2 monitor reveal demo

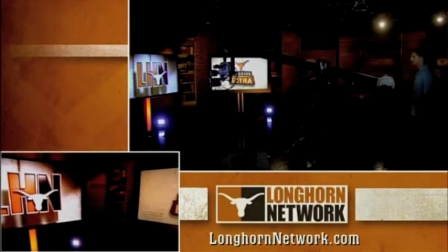(0:04)
All right, so we're going to go over the double monitor blind reveal shot here.
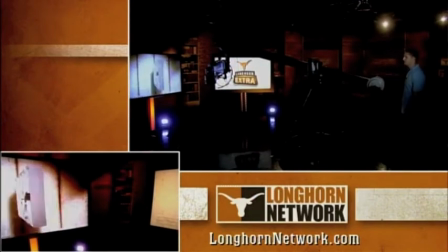(0:11)
And the most important part when you're setting this up is your monitor placement and your base placement.
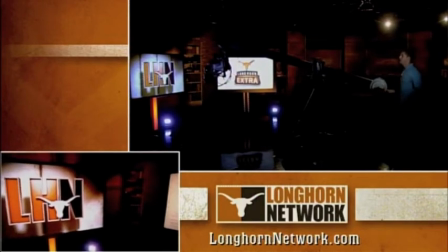(0:18)
So what you're going to do, if you have two monitors and both of them can move,
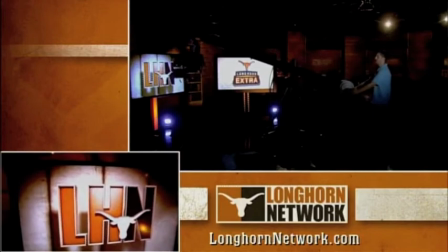(0:23)
you're going to first set up the main monitor, and you're going to wrap it as if you were going to shoot it on its own.
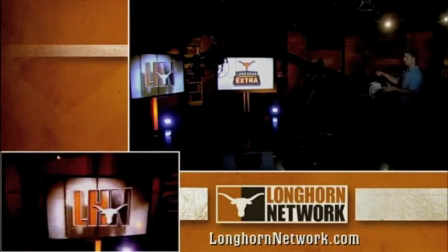(0:30)
So you want to get your base so it's going to fall in the middle of the two monitors, and you're going to wrap it.
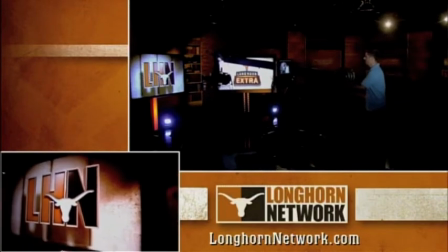(0:38)
Now, I've already placed a second monitor, but when you're setting this up, you'll come to the head of your jib,
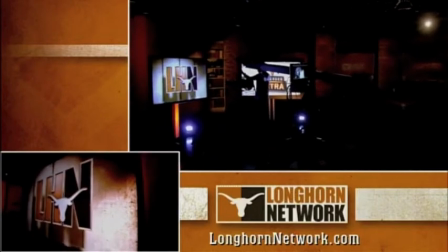(0:47)
and you're going to swing it when you're at your end point of your initial monitor shot,
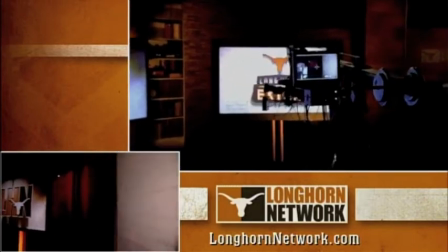(0:53)
and you're going to swing it as if the monitor was there until you're really close to the monitor.
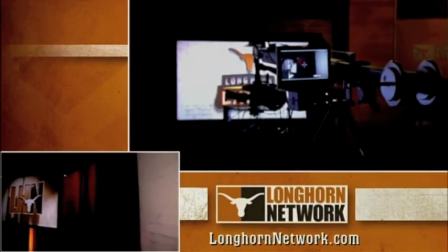(1:00)
So then you're going to take this monitor and you're going to set it into place
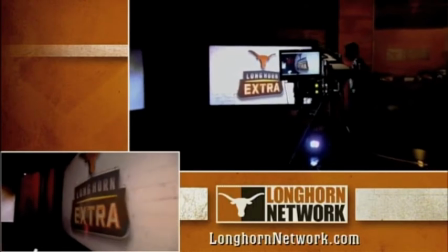(1:06)
so that it is very close to the camera head, okay?
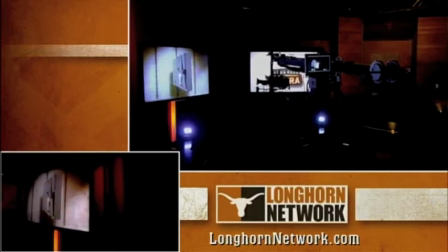(1:12)
So once you've got the two monitors placed, you're going to start setting up for your move.
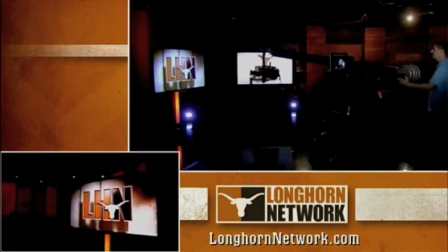(1:18)
We've already lit it. We've got 4 color blasts here. We've got one hitting the base, giving it a nice glow.
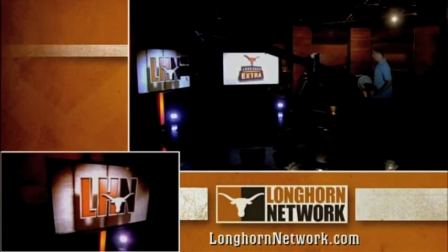(1:27)
We've got one strategically placed down to the right, giving us a nice little star.
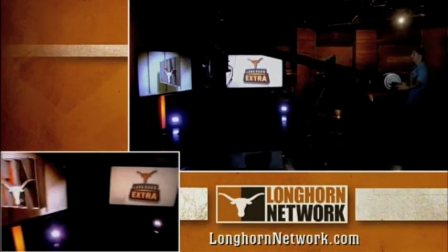(1:33)
And on our other monitor, well, hold on.
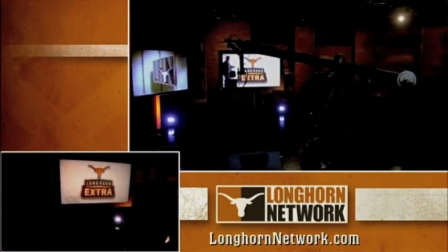We've got it hitting the base off to the side, giving the right corner a nice glow.
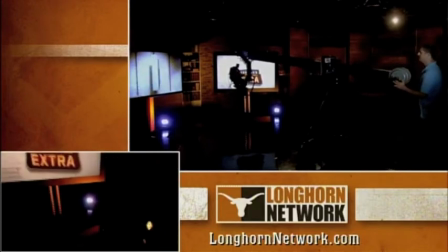(1:46)
And again, one right here, giving us a nice little pop there.
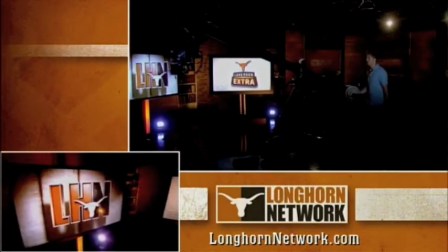(1:53)
So to start this move, you really want to break it into 2 separate pieces.
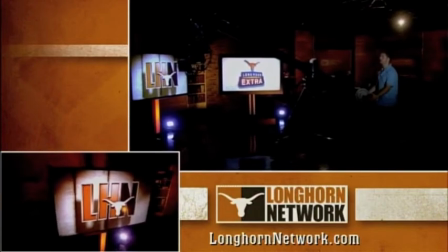(1:57)
The first is a basic monitor wrap, and you want to make sure that you're trucking.
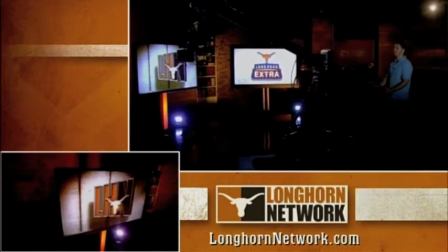(2:02)
Trucking is vital for this move. If you don't truck, the move is going to look flat, and it's going to be a failure.
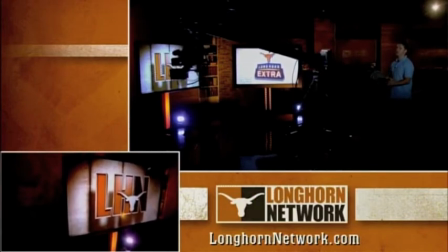(2:08)
So you want to start either high and to the left, low and to the left, wherever you start is fine.
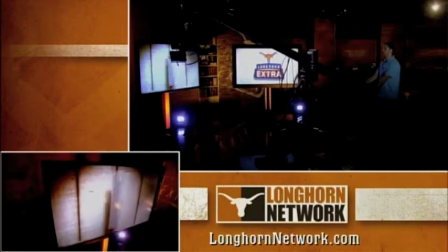(2:15)
Just make sure you can't see your second monitor. So I'm trucked in. As I wrap the monitor, I'm going to go very slow here for the first one.
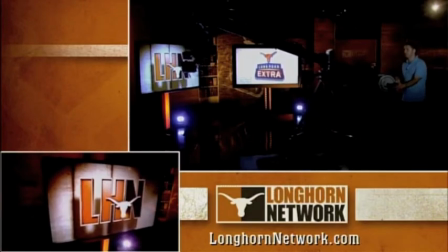(2:23)
As I wrap the monitor, I'm trucking backwards. Notice how my legs are crossing each other.
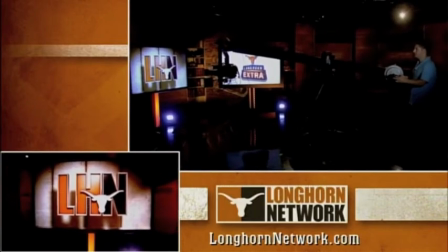(2:28)
I'm staying directly behind my jib. Now, when I get to the halfway point, I start trucking back in and coming low.
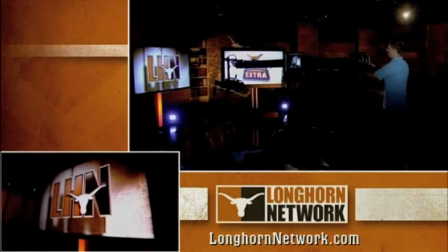(2:36)
Now, when I'm at to the point where I want to commit to the second monitor, I'm going to start moving back.
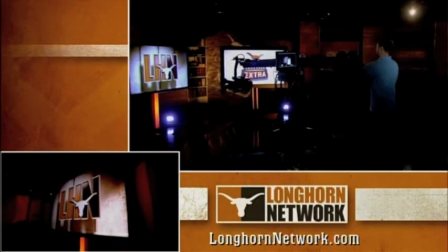(2:41)
I'm still trucking a little bit forward here, and I'm still following this monitor.
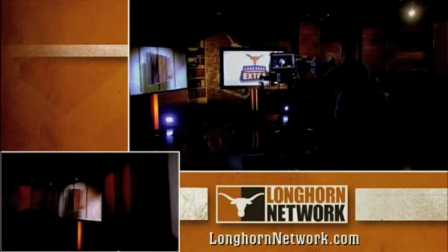(2:45)
Now, when the second monitor starts to come into view, that's when I know I can commit to the second monitor.
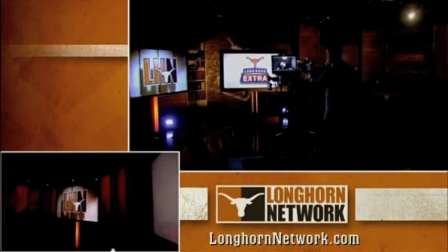(2:52)
So I pull back, I stop my pan for a minute. For a split second, I stop panning. Now, as this comes into view, it's literally my lens, my big wide-angle lens, that is revealing it.
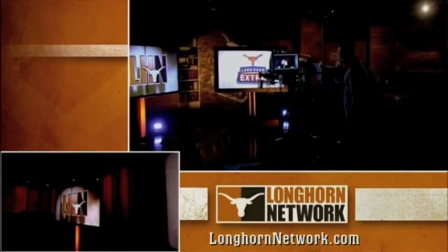(3:06)
I'm not panning to it. As soon as you start to pan to this shot, it's going to create dead space, and it's going to make the shot look flat.
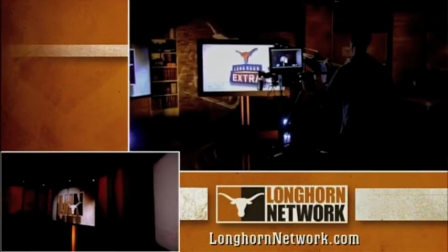(3:13)
So you want to have your lens skim across this monitor as close as you can get without hitting it.
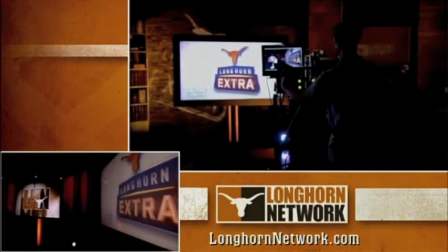(3:18)
As you start to reveal it, now you want to start panning to the right here and trucking back to reveal the monitor.
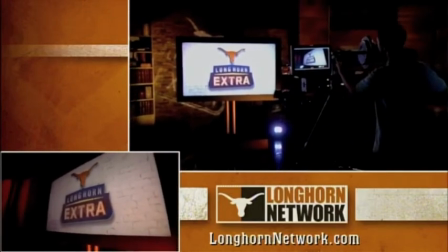(3:26)
Once it's revealed, it's a basic monitor wrap.
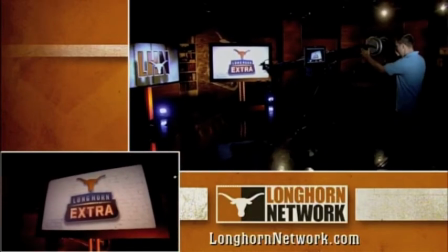(3:29)
So we're pulling back, we're trucking back, we're getting halfway, and now we're trucking back forward,
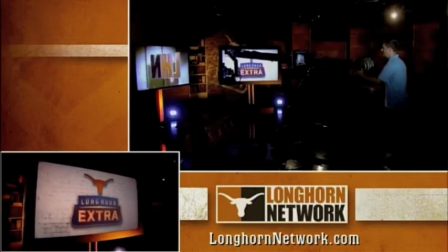(3:35)
and now I'm going to come up to end the shot with the color blast nicely nestled right below the monitor.
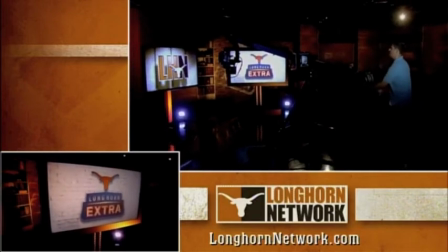(3:43)
So that's the shot. Do it one time full speed. All right. So now we're going to do it full speed.
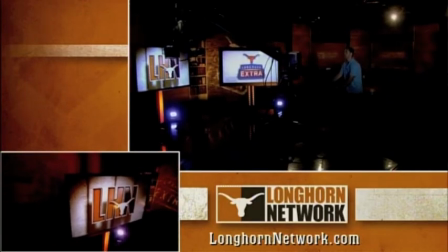(3:50)
I'll walk you through it again, talking as I'm going, and then I'll do it again without any instruction.
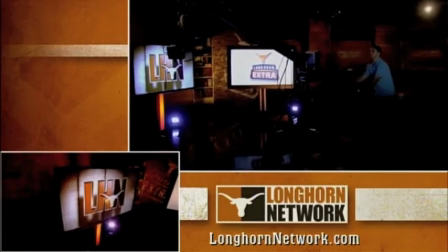(3:58)
So start trucked in, coming back, trucking
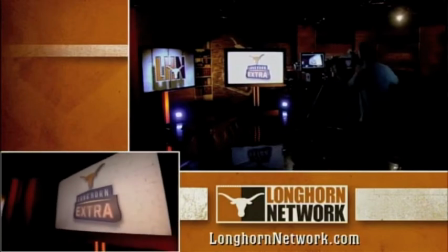(4:02)
forward, go to the second monitor, reveal it, truck back, come back in, and land it
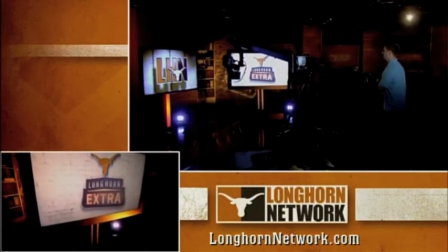(4:12)
with the color blast.
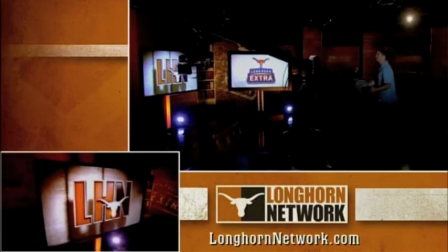(4:14)
So now I'm going to do it without talking. So this is the move, full speed, as if you were shooting the in bump.
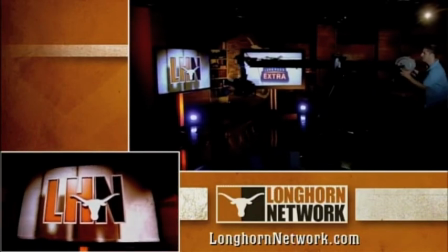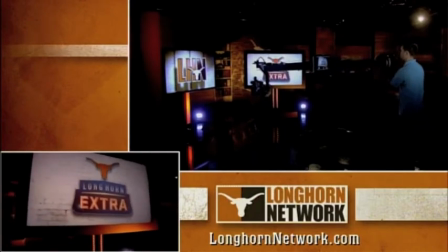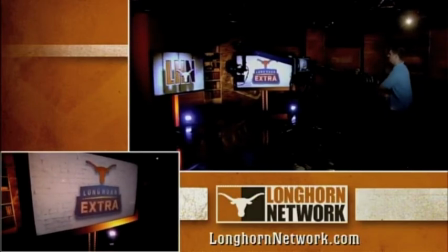(4:37)
There you go. So that's the blind reveal. It's a blind reveal because you're revealing the second monitor without first seeing it at all.
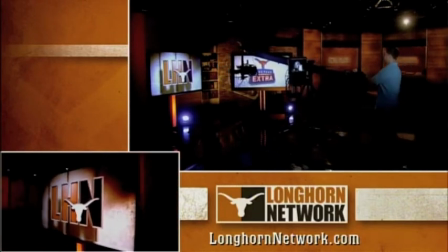(4:44)
You're just kind of letting it creep into frame. So this section is called the blind reveal.
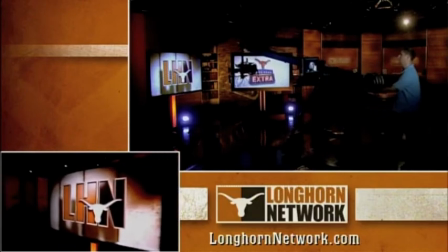(4:49)
Now, I would highly recommend practicing this move in 2 separate sections. First, you want to master wrapping this monitor.
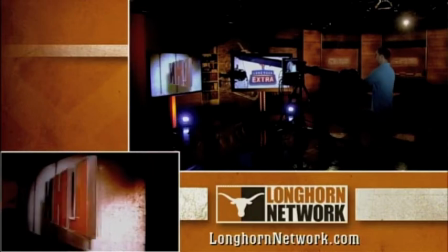(4:56)
Second, you want to master the reveal. So start the move here and pull back the camera.
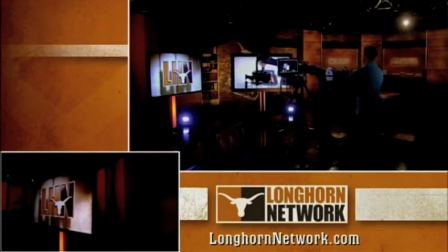(5:02)
Get your distance, come up to the monitor,
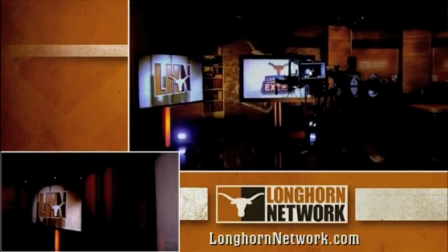(5:05)
Get your distance, make sure you're not going to hit it, and just practice revealing it by skimming your lens across the monitor.
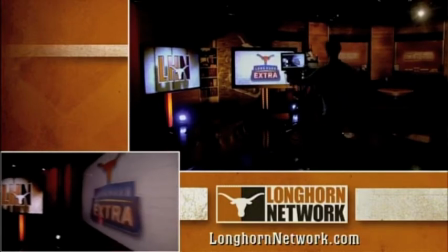(5:12)
So literally, I'm starting here, and I'm revealing the monitor. Once you have that down, you can start adding the wrap. So start here, reveal the monitor. Now you can start wrapping it.
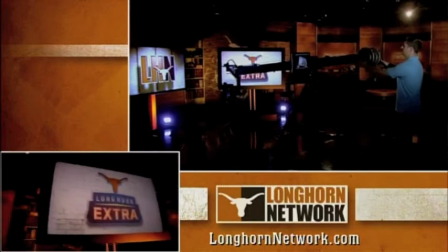(5:27)
And that's going to take a lot of practice. Spend an hour just revealing the monitor, then spend an hour just wrapping the monitor.
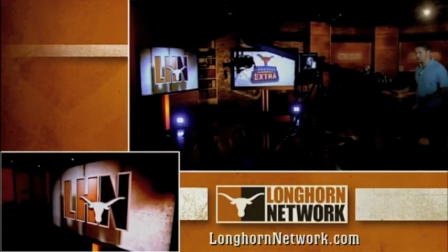(5:34)
It's going to take hours of practice. If you don't want to smash the jib into the side of the wall by the time you're done, you're not practicing enough.
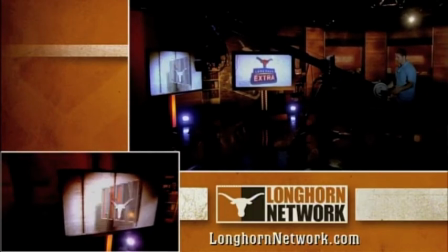(5:40)
It's literally hours of practicing this move. The second move that we can use with this monitor configuration is the normal reveal.
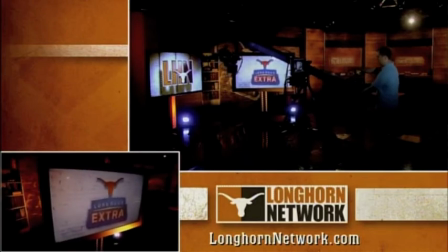(5:49)
Similar to the first one, but we're seeing the second monitor before we commit to it. Same setup. I'll start low this time, and I'm going to wrap this monitor.
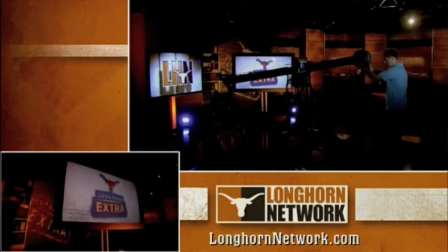(6:04)
So again, chucked in.
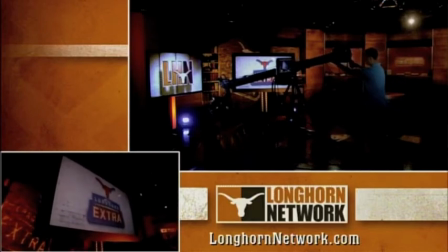(6:09)
Now you see how the closer we are when we're chucked in, we've got that nice, sexy angle right there. We're recreating this sort of this warped effect with our wide-angle lens. You always want to be as close to an object as you can without causing shadow and
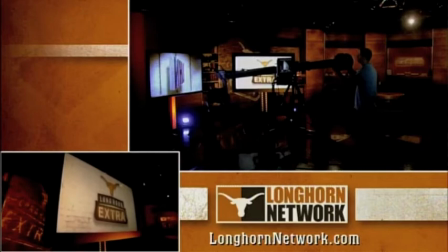(6:27)
without being extremely, I guess, too close.
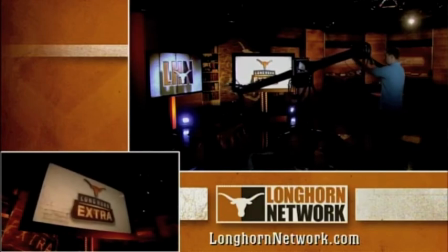(6:32)
So now we're going to wrap it again. Trucking back, it's all about trucking. I'm halfway, I stop trucking.
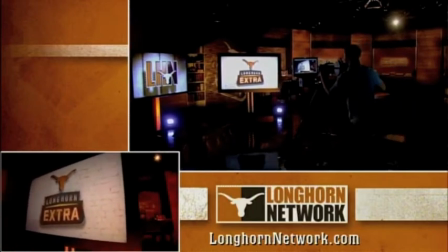(6:39)
Now I'm trucking forward, and now here's where I go for the reveal. So I pull to the right, now I show both monitors,
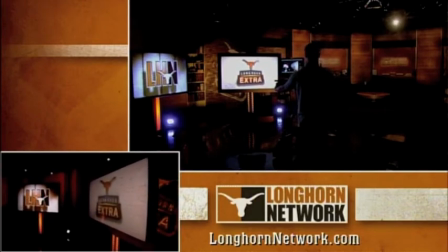(6:46)
and now I'm going to skim across this first monitor just as I did with the reveal, only it's the other direction.
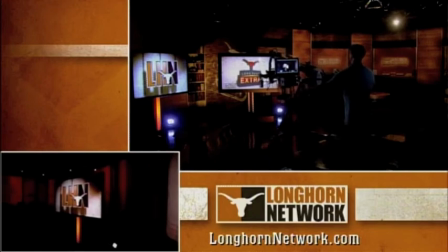(6:54)
So now I'm skimming across it, and now this is my focal point.
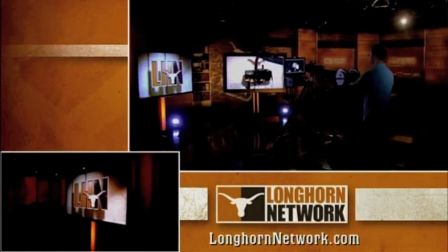(6:59)
At this point, I want the eye to be directed to this monitor. So now I've committed to wrapping this one.
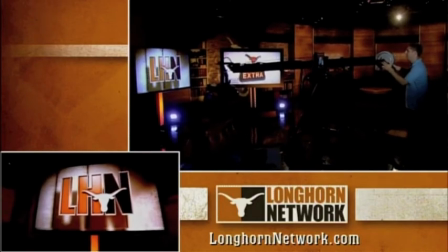(7:06)
I truck back a little bit. Once I'm halfway, I start chucking forward for the landing.
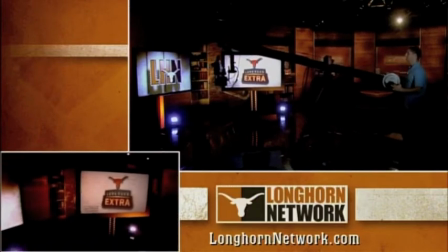(7:16)
Same shot, different direction. If you can pull both of these moves off, you can build any move that you want.
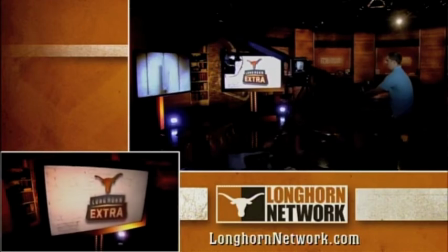(7:24)
So we'll try it fast now. So here I come, chucking back, halfway, stop, chuck forward, reveal the second monitor,
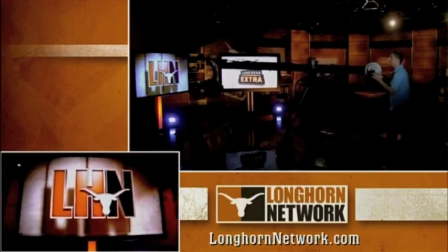(7:33)
skim across the monitor, and now land the second one for a nice wrap and a smooth landing.
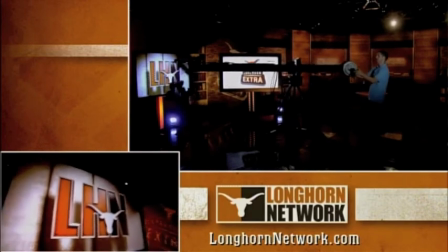(7:41)
Again, break this move into two different parts. Start with the wrap.
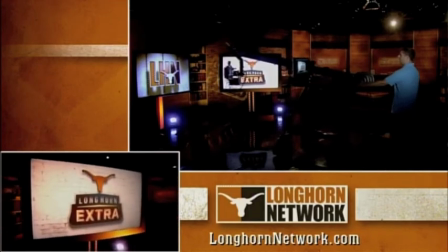(7:46)
Get comfortable just wrapping the monitor. This is a hard move in itself.
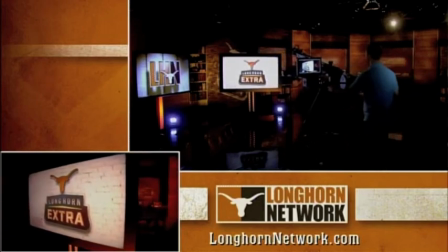(7:50)
You could use this as a bump if you wanted to.
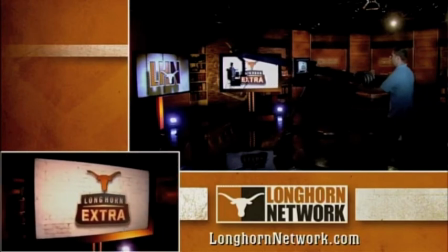(7:53)
You could shoot a single monitor, and if you're incorporating trucking with your wrapping, there's nothing wrong with this.
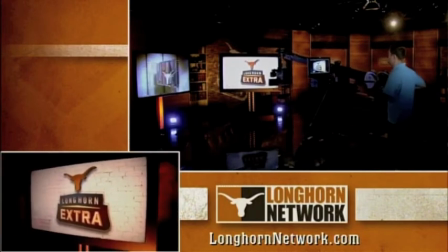(8:02)
Sometimes simple is good as long as it's a good move. So practice this.
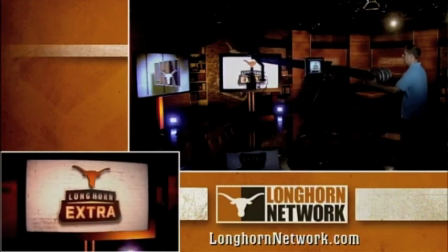(8:07)
Just trucking in, trucking out, wrapping the monitor.
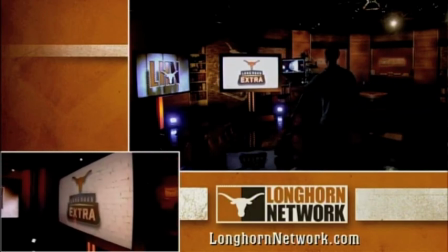(8:12)
Then when you're comfortable with that, pan to the left, reveal this monitor.